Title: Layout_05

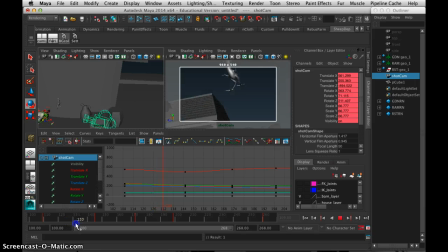(12:27)
I would like to have it in there, but and again, I'm kind of jumping the gun here. We want the rooster to fall first and then have the camera follow it. You know, you need to have something that kind of causes the camera to move, and that's the rooster falling in this shot.
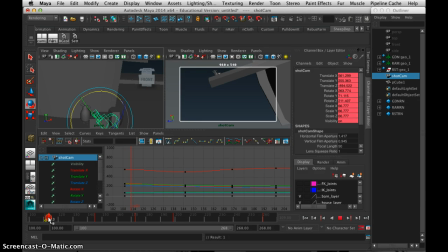(12:46)
So I'm going to delay this by a couple frames, have the rooster fall, and then that initiates the camera, and it kind of keeps it in frame a little bit longer. Boom, we see the
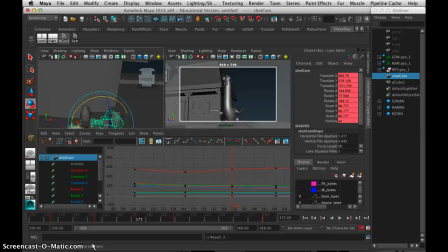so what we want to do is we want to keep this exact framing.
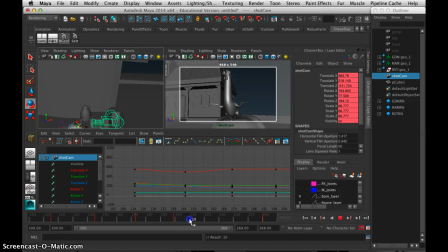(13:15)
Okay, so I want to keep this, and then I want to move 10 frames to 209, as we talked about earlier. This last framing we want to happen 10 frames later, so that's 209. So I'm middle click, drag, and save a key there. So that should be my pan down. Boom. Okay.
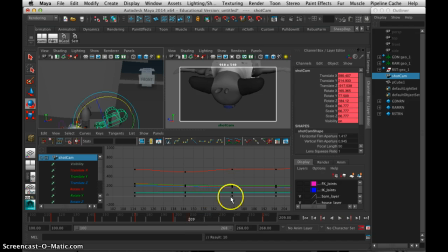(13:35)
And when you go into this, you're going to want to mess around with the curves a little bit so that it kind of cushions a little bit. So what I would do is I would probably save a keyframe on maybe 213 and then borrow from either 207 or 208
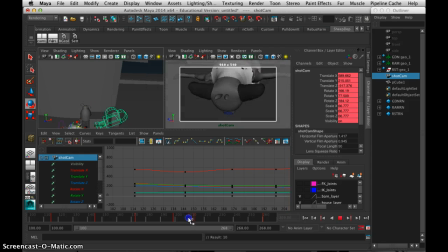(13:53)
and save that key over there, and basically that gives me a little bit of a cushion. Does that make sense? Okay, I'm running out of time here, but for the most part it looks like the only thing that I really have to do is kind of get
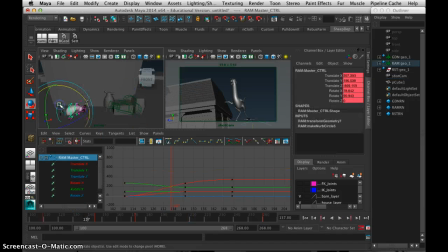(14:06)
the rooster into the shot to look like he's jumping. So I'll add a little bit of an arc to him by going into world, and he starts here. I want to have him arc up a little bit. There he is.
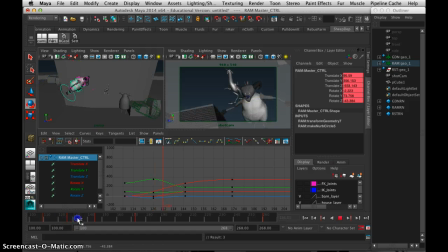And for the most part, that's the shot. Okay? All right. Hope you got something out of that. Thanks for your help. And good luck.
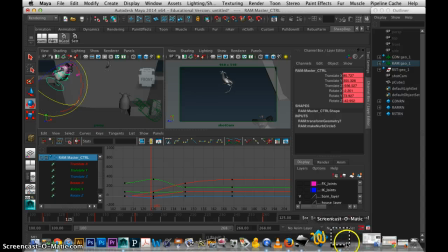(14:41)
I did assign you guys some shots if we, after he moves the schedule to the drive, please look for what the shots are.